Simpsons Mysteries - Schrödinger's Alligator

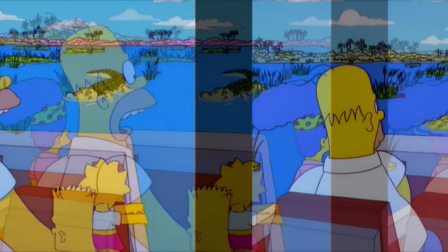12:25 It's like the confirmation scene. In the original cut, we see them hit Captain Jack, his body float to the surface, and that's it.
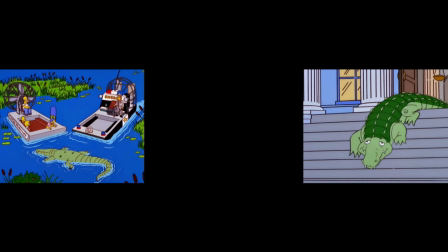12:33 Him being alive isn't explained, but I always assume some shenanigans happened behind the scenes.
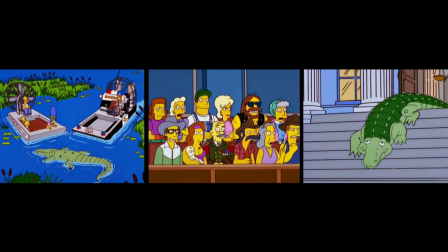12:38 Maybe someone covered it up because they were mad he was hit. Maybe he was always in a coma, and they convicted the Simpsons anyway.
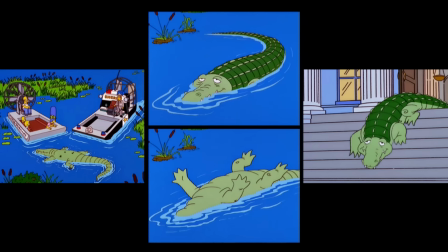12:45 Maybe he's only pretending to be dead, because he realized his scheme had misfired. Wait a minute, that makes even less sense.
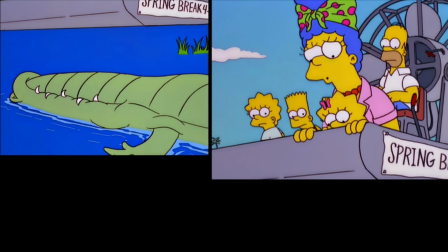12:52 To make a long story short, I think there's an argument that having no information forces the audience to fill in the gaps with their imagination,
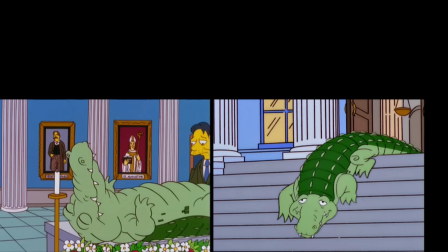13:00 whereas providing a small tidbit of info opens you up to more scrutiny.
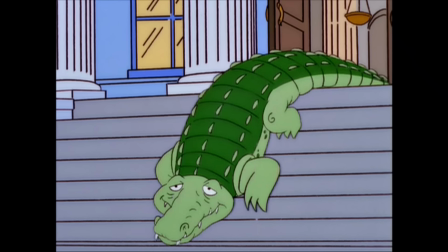13:06 When it comes down to it, the alligator being alive the entire time will always be a stumbling block in the story.
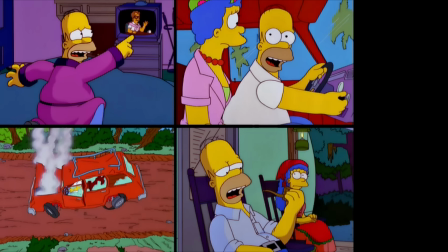13:13 Personally, when it's all said and done, I would rather have 5 or 6 extra jokes than to try to jam through some muddled exposition. But hey, it was worth a shot. Can't say I didn't try. I remember once hearing a commentary or interview from one of the showrunners.
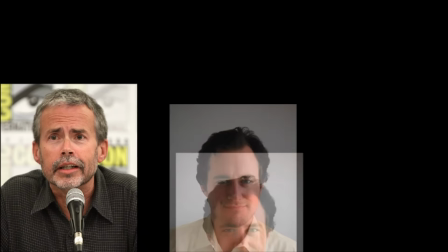13:29 I don't remember if it were Mike Scully or Bill Oakley or Matt Selman or who exactly,
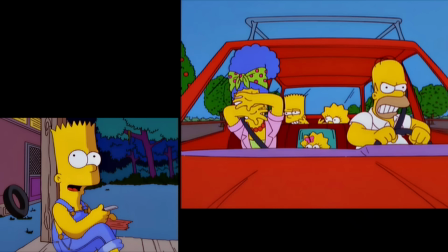13:33 but they were describing how it's always the troublesome episodes that end up getting the most time and energy put into them,
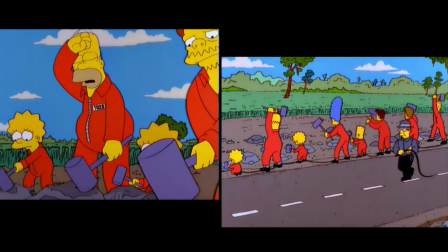13:39 trying to quote-unquote fix them. They're the episodes the writers work hardest at, whether it's in the rewrite process or in the edit.
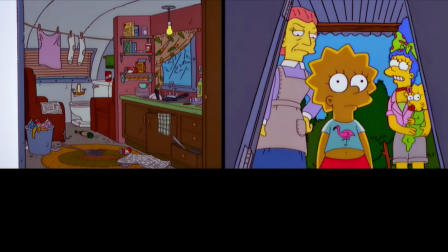13:47 I think sometimes in fandom, we look at a bad episode or a baffling decision and say, oh, the writers didn't care to fix it.
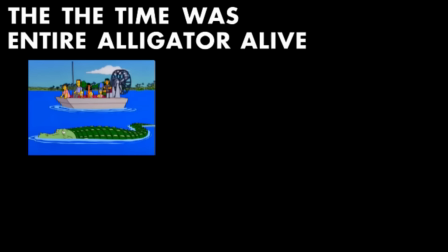13:54 They just kind of gave up and shoved it out there. I know that I memed on the episode back in the day in the 60-second Simpsons days.
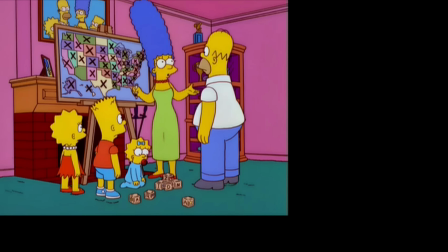14:01 I think there are so many situations exactly like Kill the Alligator and Run, where there are logical problems with the script,
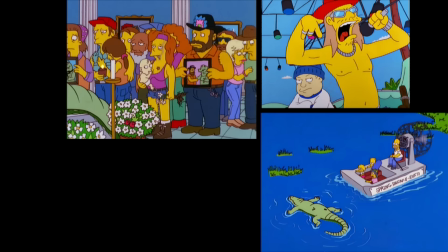14:07 then the episode comes in too long, with animation errors, and the showrunner gets backed into a corner.
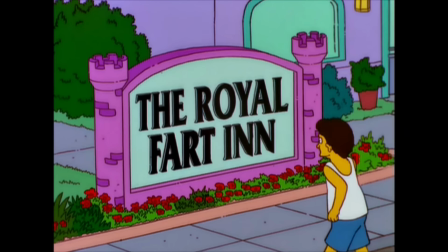14:13 The nature of animation makes it difficult to go backwards once the train has left the station.
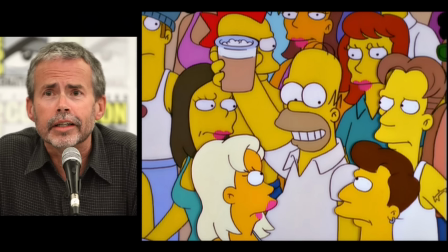14:18 I think it's incredibly gracious of Mike Scully for offering an explanation and even saying sorry for it.
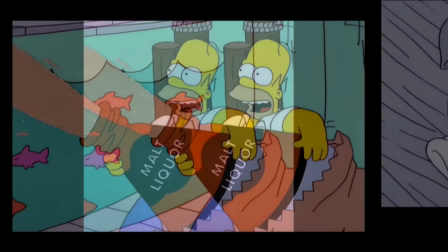14:24 That's very nice of him, but come on, there's no need to apologize over making a tough call in the edit.
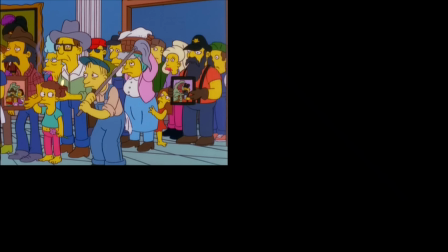14:29 I think with the frozen animation, being forced to delete 5 or 6 jokes elsewhere,
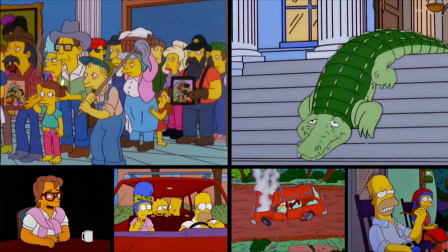14:34 and the fact that it doesn't even totally fix the ending, yeah, I totally get the decision now.
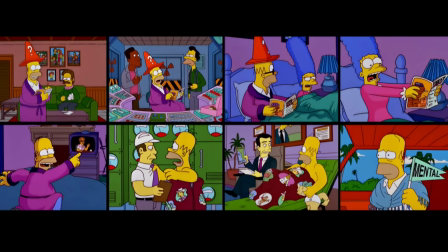14:40 It took me tediously cutting up the entire episode on my own, but I get it.
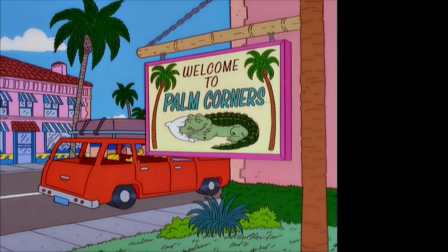14:44 I think Kill the Alligator and Run is a good example of how issues can snowball early on in the process, how
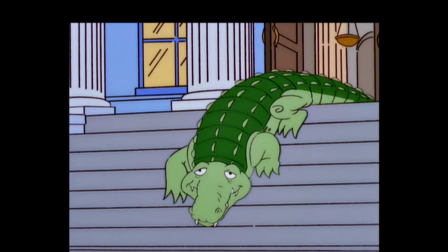14:50 a questionable plot point is often the result of making the best out of a bad situation.
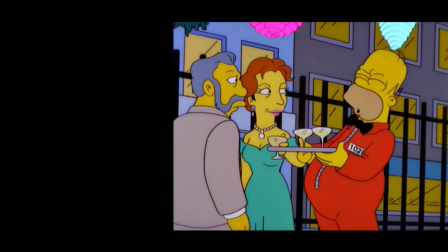14:56 Look, I still don't think Kill the Alligator and Run is a good episode. It's just too all over the place and incoherent for my taste.
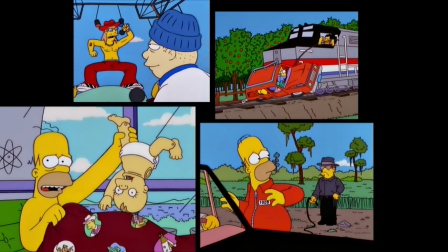15:03 It's not my thing.
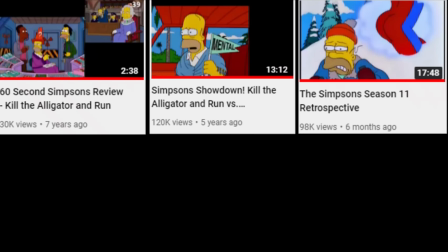15:04 But I admit, after covering this episode so much for this channel, I have developed a fondness for it and that dumb alligator.
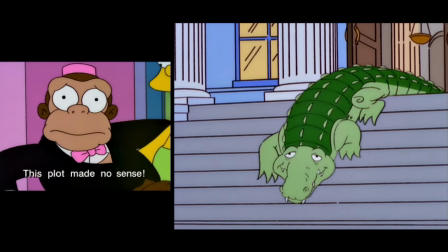15:12 To quote the great Mr. Teeny, this plot made no sense. And to quote old Velma, I like that.